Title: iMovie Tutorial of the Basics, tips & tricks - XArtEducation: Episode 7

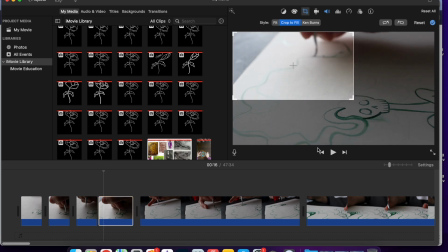Maybe I'll move my crop tool to follow the motion and see how that looks.
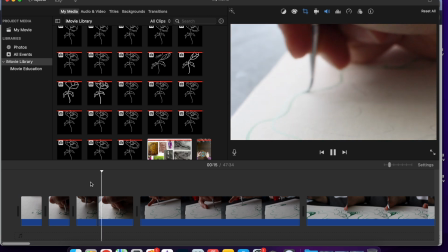So we start out here, and then my paintbrush glides right into the visual.
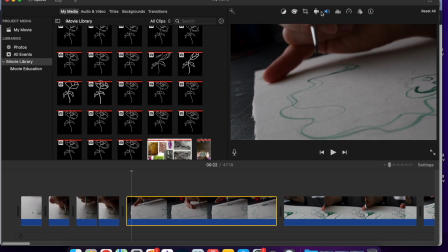And we have this little section here. So there's another thing called Ken Burns.
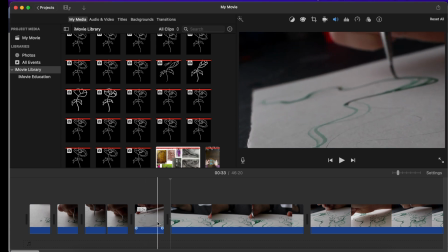This works a lot better on a smaller clip, the Ken Burns.
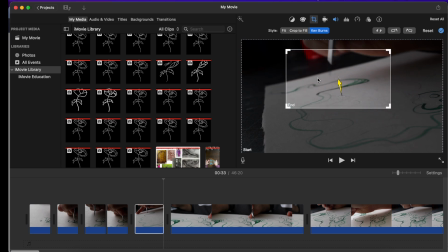So it might automatically have something, or you can move it around and have a different starting position.
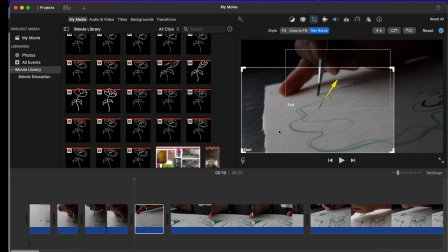Maybe you want to start in the corner, and then it shows you where the camera will pan to.
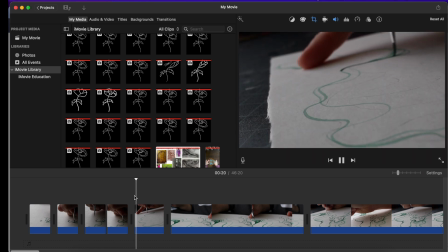So I like to try it out, see if that's something that I'm really into,
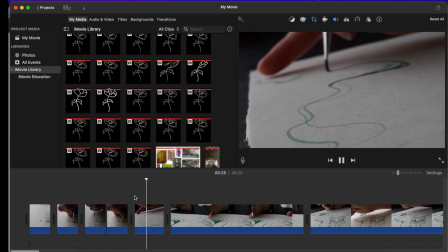to make it more of a dynamic shot, not still, not stagnant.
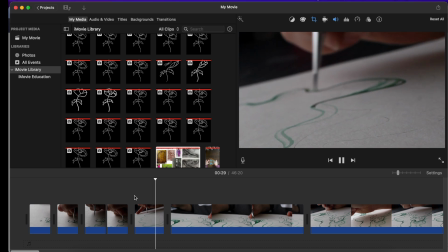It looks pretty interesting. I use the Ken Burns very seldomly,
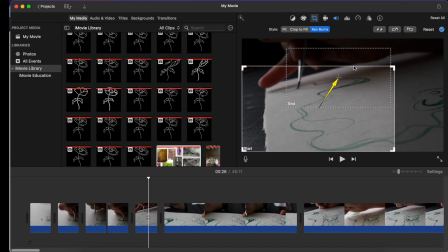only because it's not like a direct flow, like it's not following the paintbrush exactly.
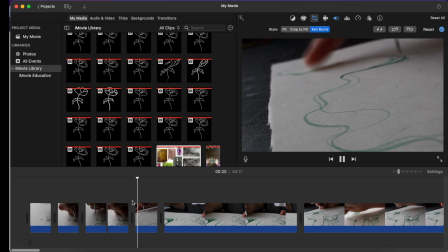It's just a one side to another. I don't really need it all the time.
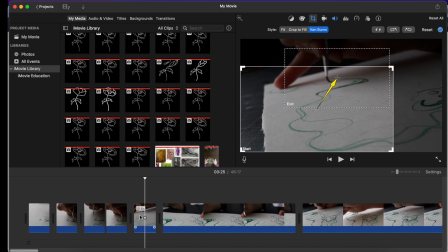It's just for a little bit of effect. Even 10-second clip, that's way too long for me for a Ken burn. It also depends on the subject. This one's pretty easy.
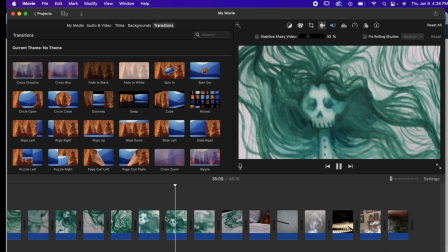I don't play around with it too much. I look at this clip and I do like that it pans down, but obviously my hand was pretty shaky.
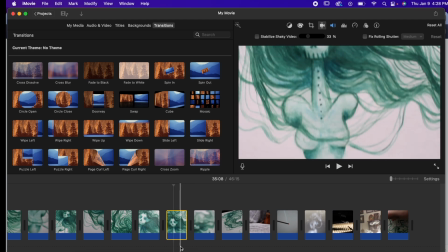So what I do is I select it and the yellow border lets me know that it's selected.
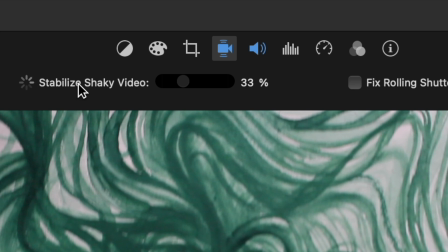I press stabilize shaky video. You can adjust the percents.
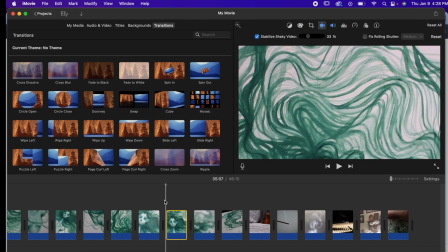I kind of just trust the 33 and I take a look, and overall it's pretty smooth.
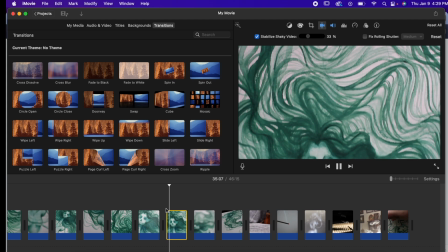Just note, not all clips are going to be perfectly smooth like this one. Like let's say you're running or whatnot, it might just take the
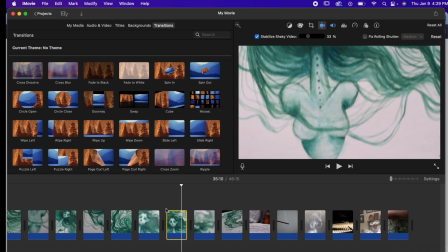motion that is the most important or the most prevalent motion and follow that. So it might be kind of like jittery sometimes. Just play around with your clip, play around with the different settings. If you don't like it, then change it, or just get rid of the clip if it's really not helping you tell the story.
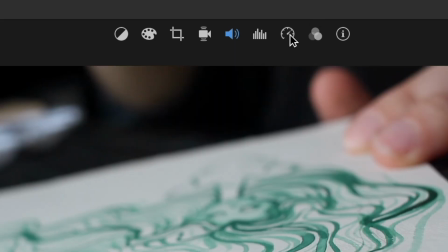Next, we're looking at speed. We're going to click right here, and it starts off with normal.
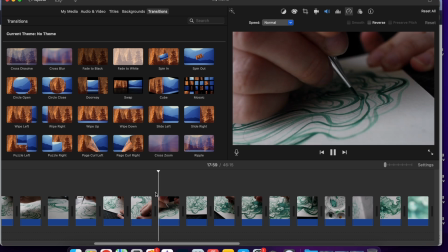So if I'm looking at my clip, all right, yep, we got some cool strokes,
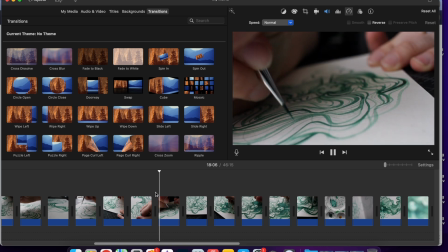but maybe I'm not a fan of just watching real time.
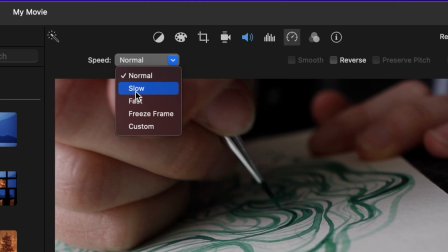So I could click this clip. I could go to fast, freeze frame, custom. I usually play around with slow or fast.
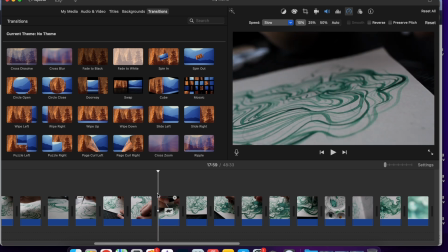So if I want it to be dramatic, I might go, I'll clip it a little bit first because I don't need all of that motion.
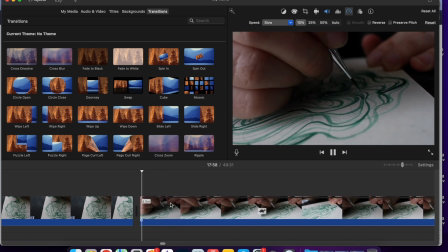I make sure that I get close to the brush. And here's my action.
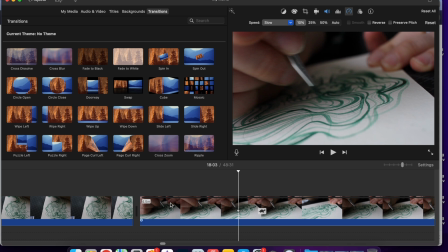Boom, boom, cool. For me, honestly, that was slow, but it wasn't slow enough.
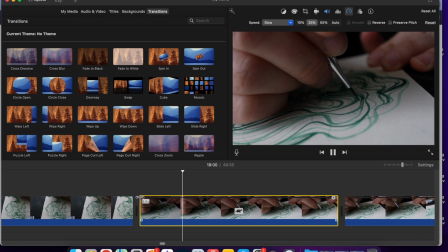If I want it to be dramatic, I'm going to take a look and maybe we'll go with the music nice and slow.
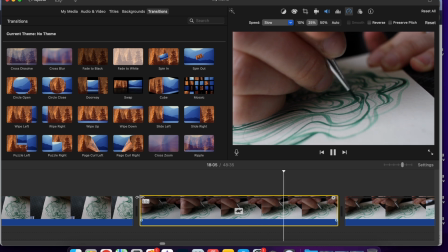It flows, and I'm happy with that.
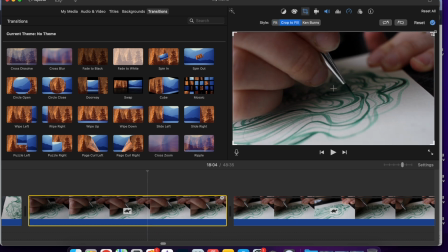I can even crop a little bit so then it's even more focused and intense on those pieces.
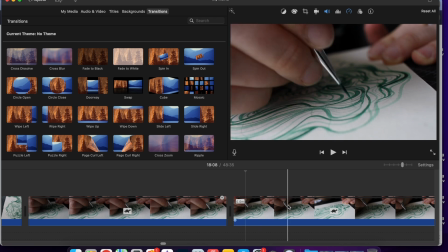And of course, personal preference. So I'm looking at this, it's a lot of clip.
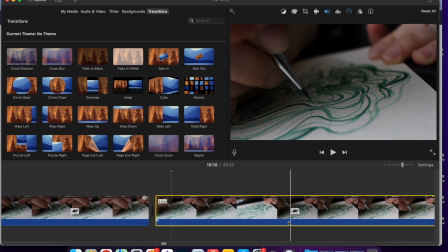Normally I don't use this whole like 4-minute clip,
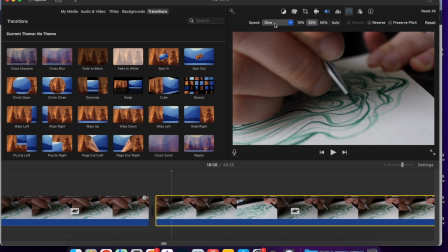but if I did want to and I was being lazy, I would go here to fast,
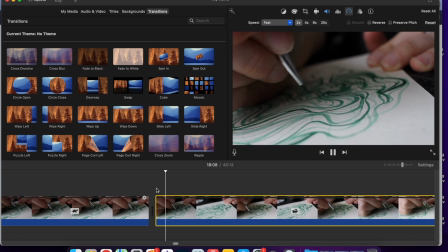to speed.
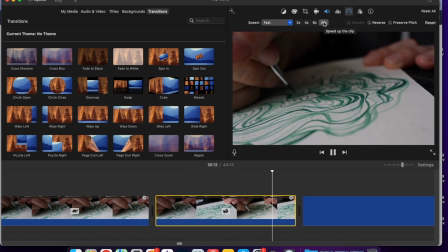Normally, I might play around with 8 speed or 20 speed, depending on how the clip turns out.
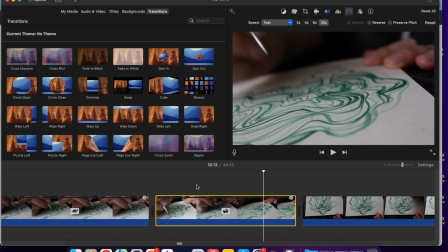It depends what you want to get out of your video. For me, that seems fun.
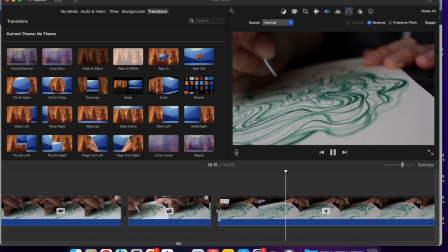And I want to do a reverse. You see me painting, and it's getting rid of all of the pieces. Honestly, reverse looks a lot better when you're using fabric or water or powder. Something that will be more of a dramatic change than just adding little lines.